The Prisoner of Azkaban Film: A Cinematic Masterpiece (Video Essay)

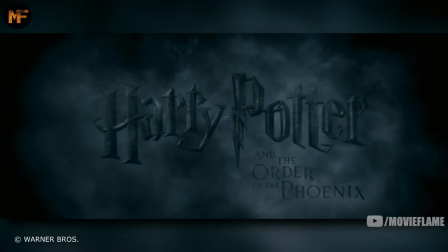Recently, I made a video on why The Order of the Phoenix was my favorite film in the franchise, and after arguing my case, a lot of people agreed.
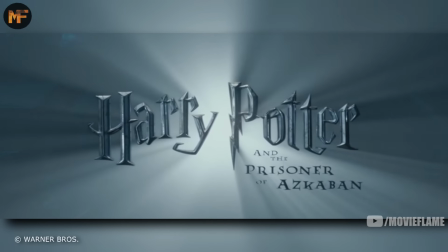But I got a lot of comments saying that their favorite was the third film in the series, The Prisoner of Azkaban. So, I decided to make a video essay on this film too.
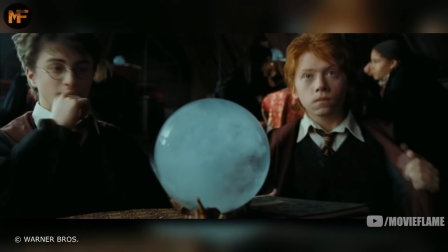It's not my favorite, but it's by far the best film in the franchise from a technical standpoint. I actually studied this very movie during my time as a film student, and in this video,
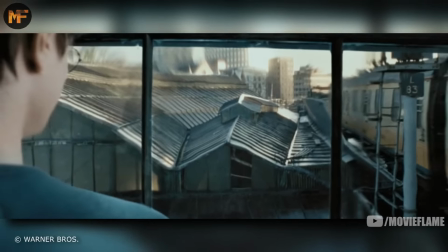I'm going to break this film down, and I'm going to explain why I have so much respect for this film from a cinematic point of view.
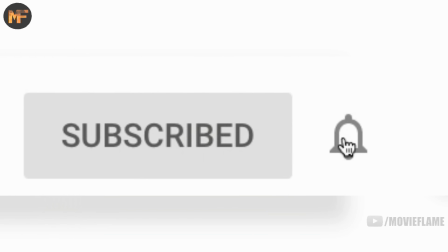Before we start, make sure you hit that subscribe button and turn notifications on to make sure you never miss a Movie Flame video.
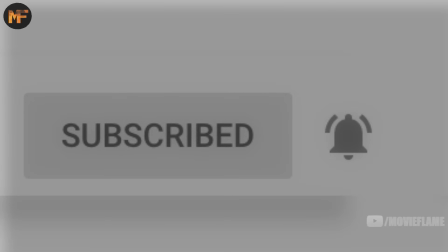Now let's get started.
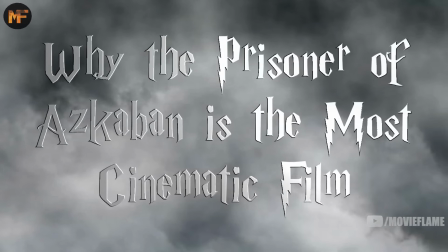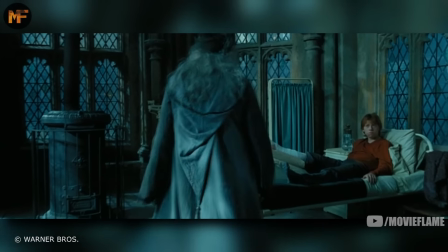I do have many problems with this film, like the fact that they made Dumbledore, the smartest and most powerful wizard in the world, dumb and oblivious.
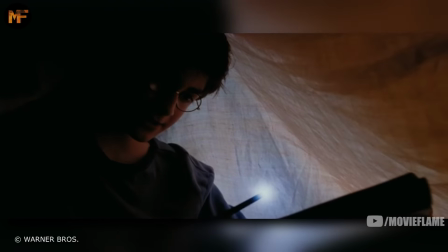Or having Harry use magic outside of school in the very first scene.
Lumos Maxime!
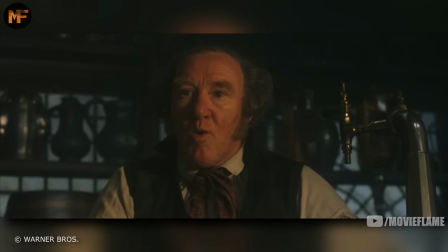Or the fact that they changed Tom from the leaky coltron to make him pointless comic relief.
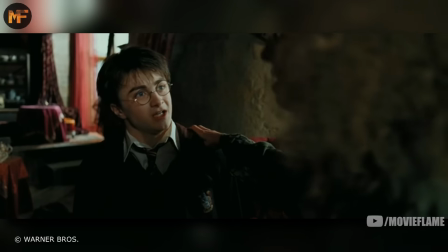And some other comic relief examples that ruin the suspense of a scene, like Trelawney choking after telling the prophecy.
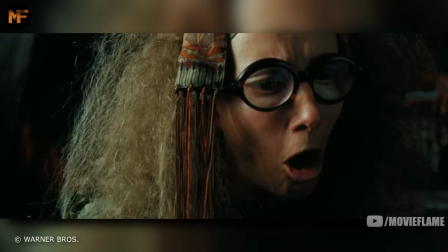And most of
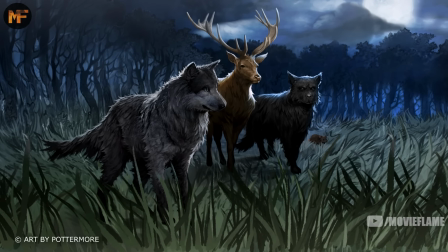all, the fact that they completely skipped over the Marauder's backstory. And those are just a few reasons why it's not my favorite.
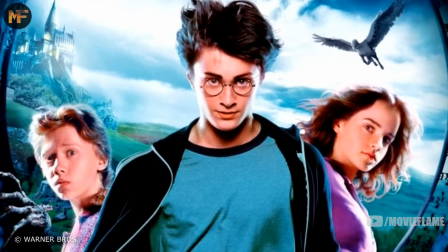There are many more. But this video isn't about why I disliked the film.
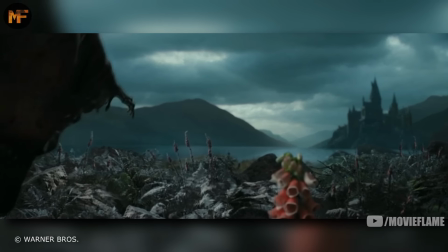It's about breaking down the cinematic aspect of it as I said I have more respect for this film than most of the others mainly because I see that it's not
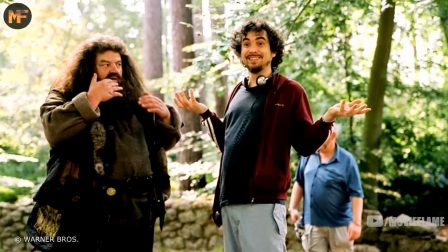just a big blockbuster film This is a cinematic masterpiece the man responsible for this is the director Alfonso Cuaron This was the only
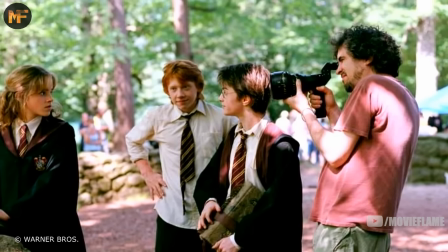film in the franchise that he directed and his style of filmmaking really shines There's so many deeper meanings incredible camera work and
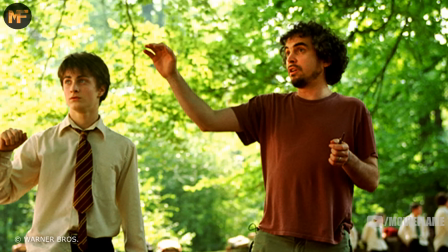just masterful direction throughout the entire film when setting out to make this movie Alfonso wanted to make this his own and put a stamp on it,
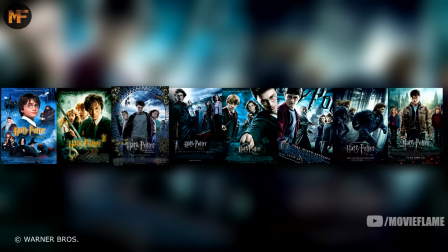which I think he did very successfully. This film stands out more so in style than any of the other ones.
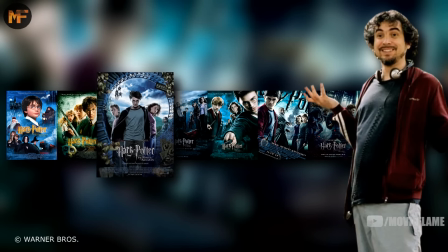That being said, Alfonso realized that he had a big job, as this was part of a saga, and he had to keep it grounded with the first two films directed by Chris Columbus.
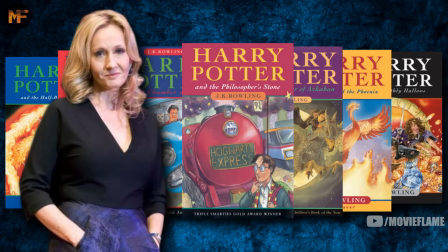And again, I think he did that very well too. J.K. Rowling, the author of the Harry Potter series, was very keen on the idea of having Alfonso direct.
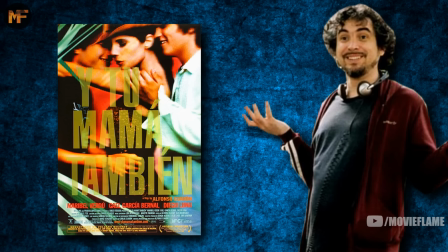But this decision turned many people's heads, as he just came off a very sexy, racy, and more adult film. so the idea that he was going to do a kid's film was questionable to some people,
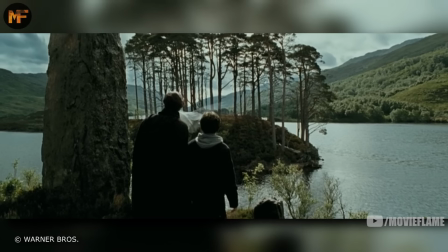but ultimately, he was the right choice. One thing he did really well was make this movie be able to stand on its own, something that the other films could not do.
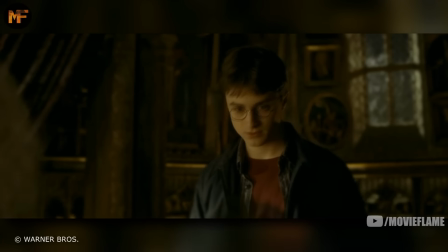If you watch the other movies without seeing the rest in the series, you'll be lost.
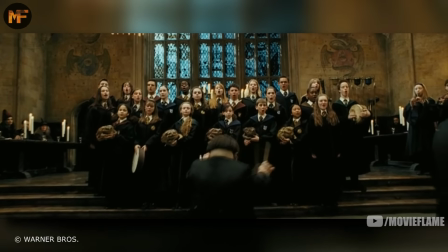But here, part of his filmmaking style was to make it be able to stand on its own, and that's one of the reasons why it stands out so much in the series.
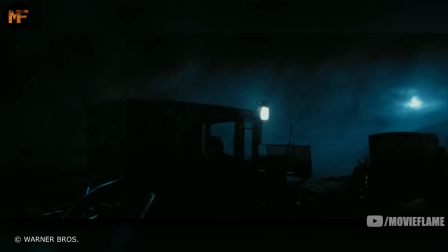And going off Alfonso's style and how it stands out, one of the biggest examples of this is the coloring of the movie.
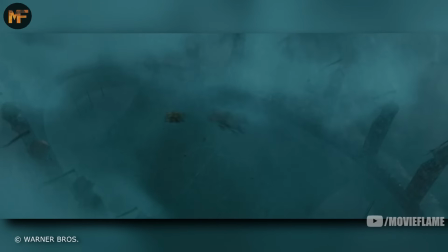The two movies before this were very saturated with bright colors, but the third film is much darker, even the title going from gold to silver.
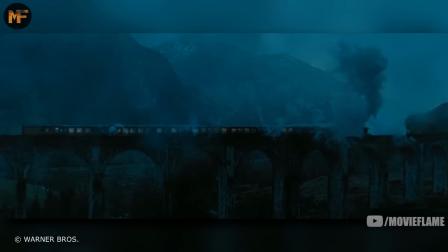And that darkness perfectly reflects the narrative, which has many more dark moments compared to Chris Columbus's films.
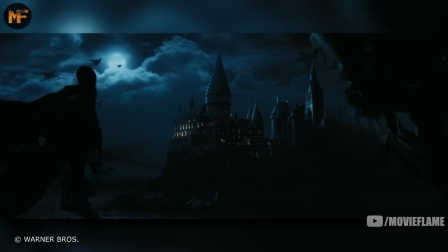While the other films were more silly and lighthearted, this movie deals with dark creatures that represent depression and other scary creatures like werewolves.
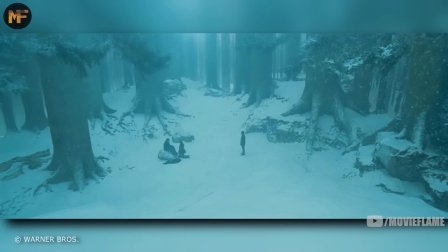There's execution, talk of murder, and it dives into darker and deeper places for the characters.
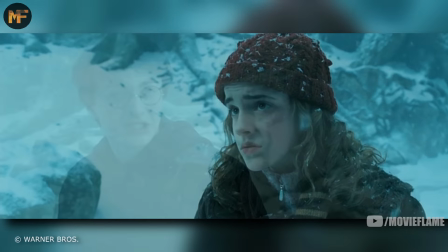I hope he finds me, because when he does, I'm going to be
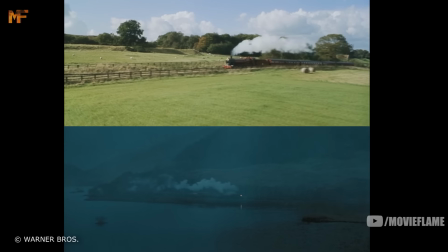ready when he does i'm gonna kill him the tone and color palette shifted a great deal and the flat
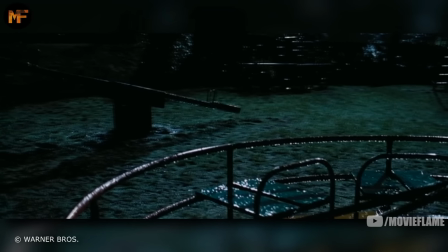lighting compared to the first two films gave way to a somber and dangerous feel making it seem almost like a horror
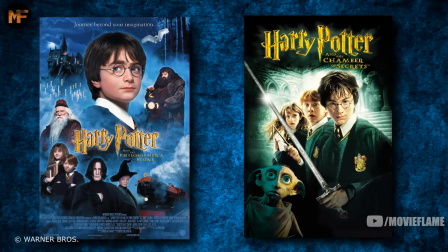movie and it's quite accurate when the washington post credit called it everything the first two films were not this movie has many deeper meanings throughout shown
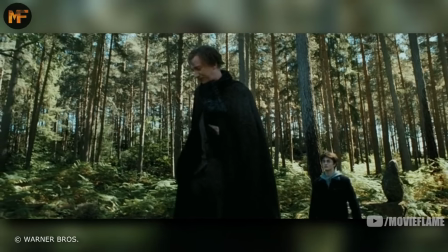through cinematic techniques and my favorite example of this is harry and lupin's relationship let's look at two scenes that the characters have together the first one being
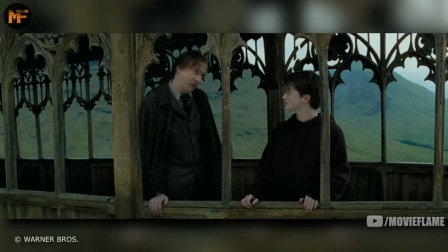the scene on the bridge.
That suggests that what you fear the most is fear itself. This is very wise.
The scene starts with Lupin educating Harry. As he does this, there's somewhat of a distance between the two.
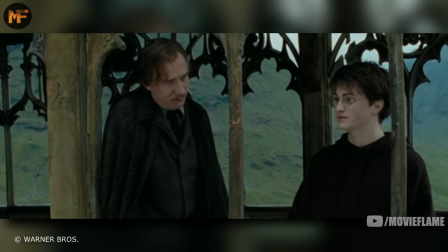Notice how Harry is facing out while Lupin is facing in toward Harry.